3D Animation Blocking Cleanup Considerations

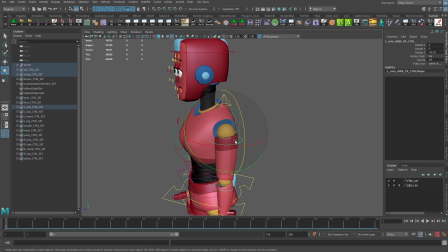If I have the character rotating their arm forward, then this just is, this right here, like that, the clavicle is going to need to go forward as well. Okay, so that's really important. If the arm's going backwards, the clavicle goes backwards. Always pay attention to what the clavicles are doing. It makes such a huge difference to your animation.
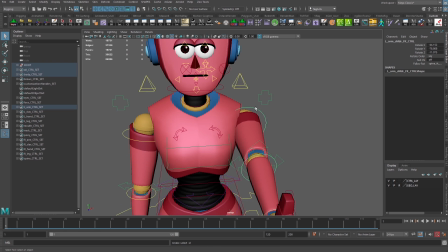And if you feel that you're not getting enough control for whatever reason, and you still want to adjust a little bit more on the clav, then what you can do, after putting everything into this whatever spot you need it to go in,
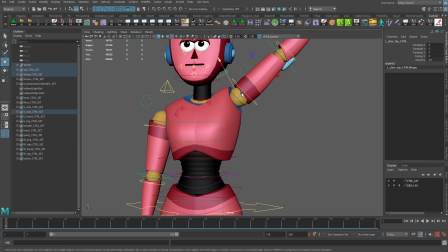grab one of these controls up here, these little pyramid controls, and you can kind of move things around a little bit. If you especially need to reach more, or just change where some of the positioning is.
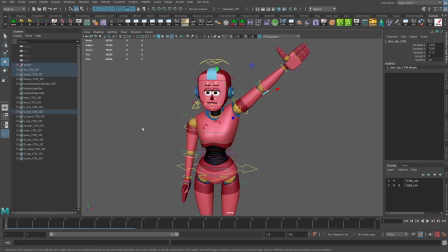So there you go. Make sure to use them.
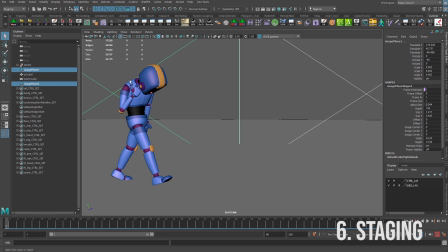When you have a character who is walking around with a pose like this, we have to think about our staging. And with our staging, we always like to get this sense of there being a nice silhouette.
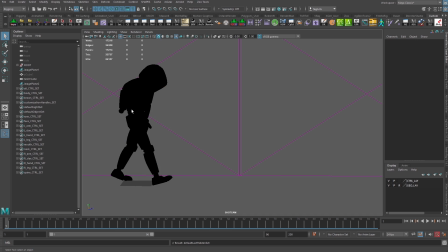I hit 7 on my keyboard right now, and there's no other lights in the scene, then we can see that the silhouette here is not as good as it could be. What we could do to help this out is to adjust some of these rotations a little bit.
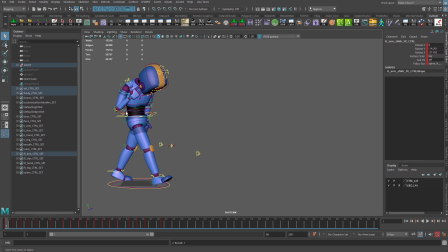So I'm going to rotate the arm back a bit, and maybe I can rotate this down a little bit more. And the wrist, if I really wanted the wrist to be up where it was, I can maybe rotate that back up a bit.
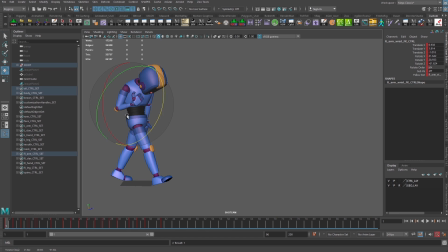I'd get in there and probably look more closely at the pose just to see. Go back into 7. I'm almost getting it where I want. I want to see a little bit of negative space right here. So let's go back Try that again. I'm hitting, by the way, to turn on and off my controls, I'm just hitting Alt-1.
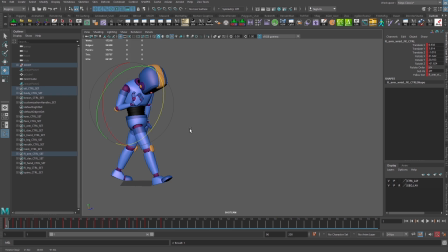Alt-1 turns on and off your NURBS controls. Alt-2 turns on and off your geometry. So that can actually be really useful, very easy shortcuts. So just a little bit of a change here.
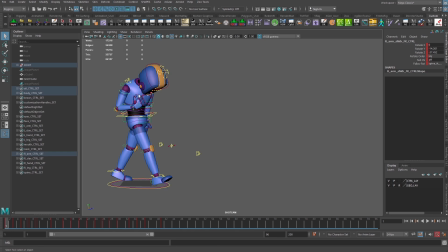Also, the clavs haven't been included in this animation yet, I don't think, so let's just add them in. Just quickly pop over here to make it easier to grab them. So that makes a big difference as well.
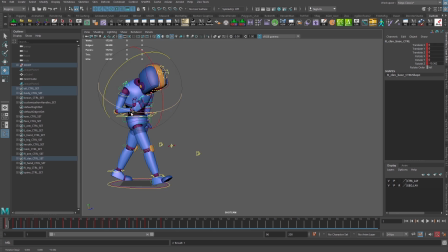His arms down, the clavicle should be down. Oh, look at that. Look at how much negative space we get now. We can even rotate the arm back up a little bit more here. And that still now reads a heck of a lot better. All right.
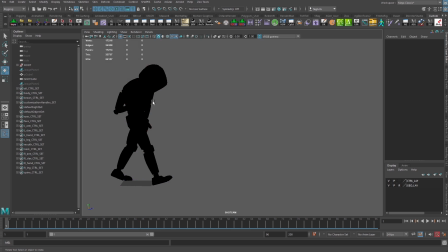Now the other part here is that the staging of this arm on this side is not so good at this moment either. So let's go in and fix that. Pop over here again so I can grab that.
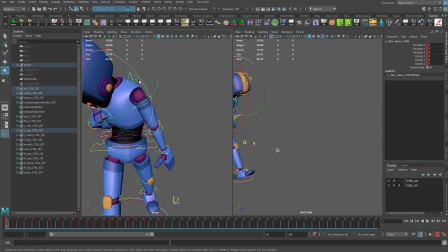Again, arms down, so grab the clavicle, rotate that down a little bit. Make sure I can see what's going on over here. Okay, that goes down, and the arm's coming forward, so pull that there a little bit more. Rotate this forward a little bit more.
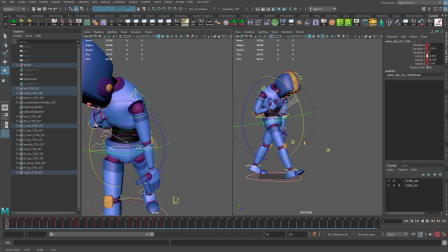Maybe, unless he's holding on to something, he probably shouldn't have a fully straight arm. So let's give him a little bit of a bend there, and we give him a little bit more of a bend here in his wrist.
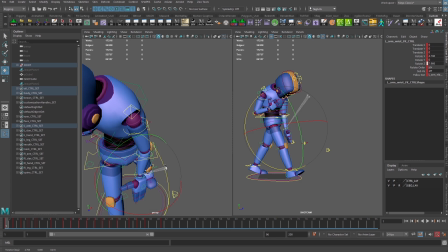Okay, bending it out this way because this helps to get a little bit better line of action. So I'm always trying to think about those things as well. Okay, so if I look at this now, you can see that that reads a heck of a lot better than it did before.
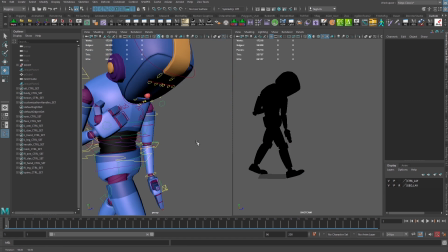Just very small tweaks, but being very conscious of what's going on with the character and how that's reading pose to pose.
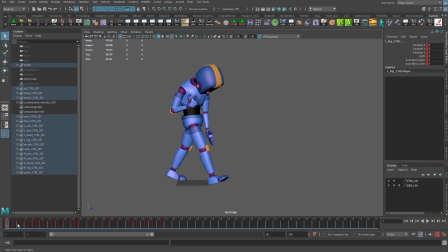You can see in this example, this character is mostly on 2s. There's a few on 1s in between there. So this is kind of just that blocked out timing, or I should say blocked out lack of timing, actually.
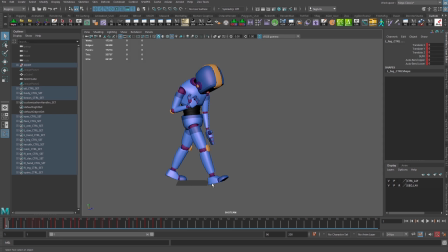But what we want to really see is if we got to pose from here at this extreme to this extreme, we will definitely want to get, before you move on to the timing stage, make sure you put a breakdown between there.
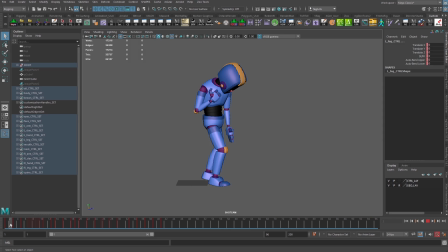All right, and right now, you can see that that's set, this is in linear mode, which we don't want. So make sure that everything stays in stepped and clamped until you get to that stage. Otherwise, it can kind of give you a false sense of accomplishment, and it's not giving you enough control.
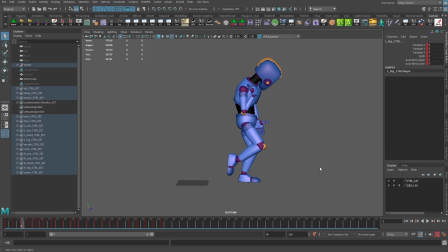As we look through the rest of these poses, you can see that for the most part here, we see breakdowns, right? And then there are some times where we see things that just start moving weird. For instance, right here, you got the foot that's starting to slide back here, even though the weight is all the way over it.
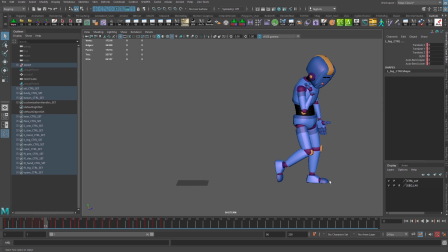There's also an awful lot of weight up front here, and it's taking a long time for that to come down. So there are a lot of poses that are probably not necessary there, and it's best to try to maximize what you get out of each key pose.
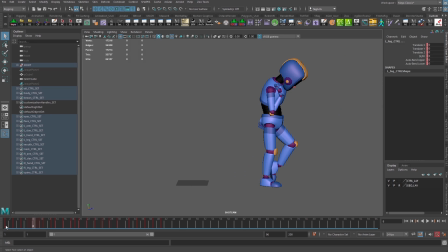All right, so this character's just got a few steps as he comes in. So we think about where are the keys in this case. So that's we can call that a key. That's sort of the initial pose. And then we get to something here where he looks down. I think this is another key right here.
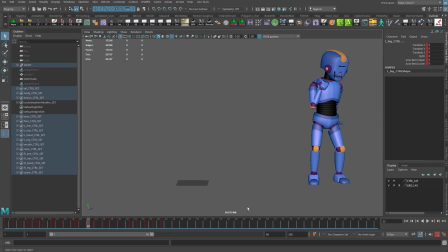And then he has a pose where he's kind of doing this. I don't know if he's kicking something. And that would probably be another key. And then looks up. That's a key. Looks down. Probably another key there.
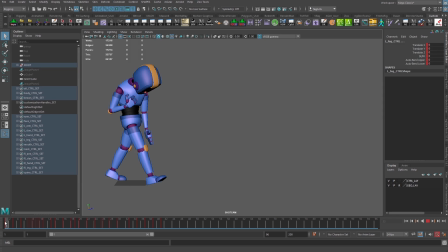So if we think about it, if we just try to get rid of everything that is not a key at the moment, and just for visualization purposes, I'm going to go through, pause the video, and delete everything that's not a key.
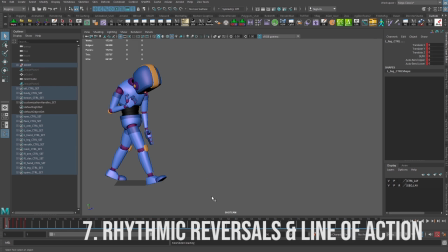Okay, so now we have just our keys. We got 6 of them. Start out here, get over to here, kick something, look up, look down, and then turn back around.
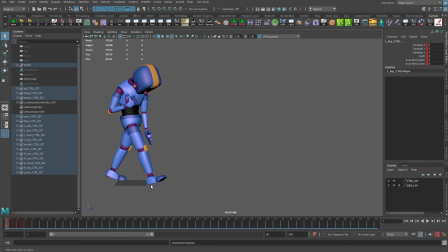As we're planning out what we want to do with our keys, we do constantly need to be aware of our line of action. So we can see that in this example here, our line of action is tending toward this direction here. So this is what we call a C shape.
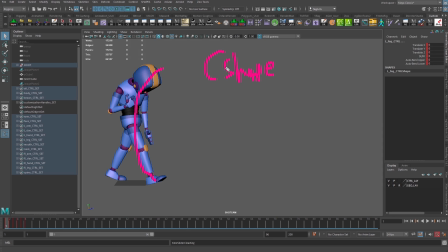My terrible writing here. C shape. All right. So everything, when we have a shape like this, we want everything in that pose to support it. So we always ask ourselves, what can we do to better align the body toward that shape?
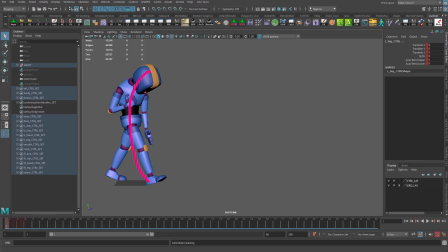And what we can do here, if I just delete everything again, is take a look at, you know, all the controls, how they are impacting on that overall shape. There is perhaps more of a sense of maybe weight we can build in there.
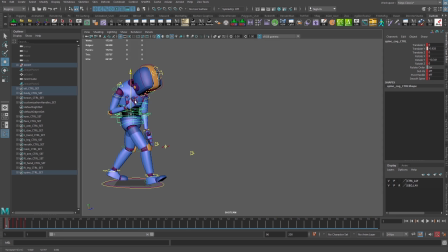You see, he's feeling pretty depressed, so it probably actually sits a bit lower in the body as it is. Just looking at, you know, where he's at with his rotation overall.
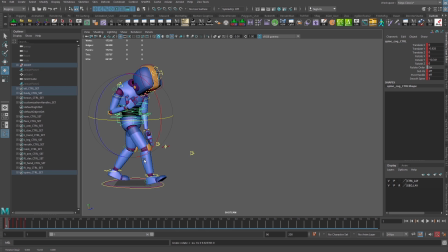You know, so we're starting to get more of that C there. And what I would also do is probably, you know, again, I'd go through and make sure to rotate all of those mid controls that I mentioned previously.
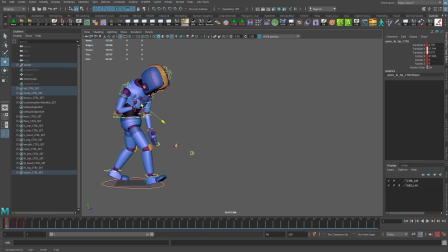But I also probably want to get the character to kind of like come forward a bit more here. Maybe even rotate a little bit more here. Have this arm rotate out a bit more like that.
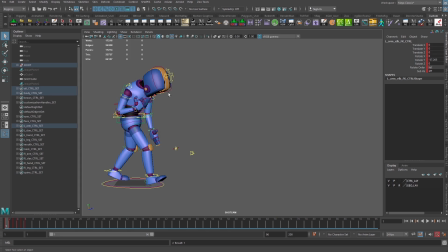That's going to reinforce that pose there. It's already looking stronger. And it's always nice, you know, having him look down is fine, but it's nice to be able to see the face a little bit, even though we're not paying attention to what's going on in the face there. Right, it's always nice to be able to see it a little bit. Okay, that's the first pose.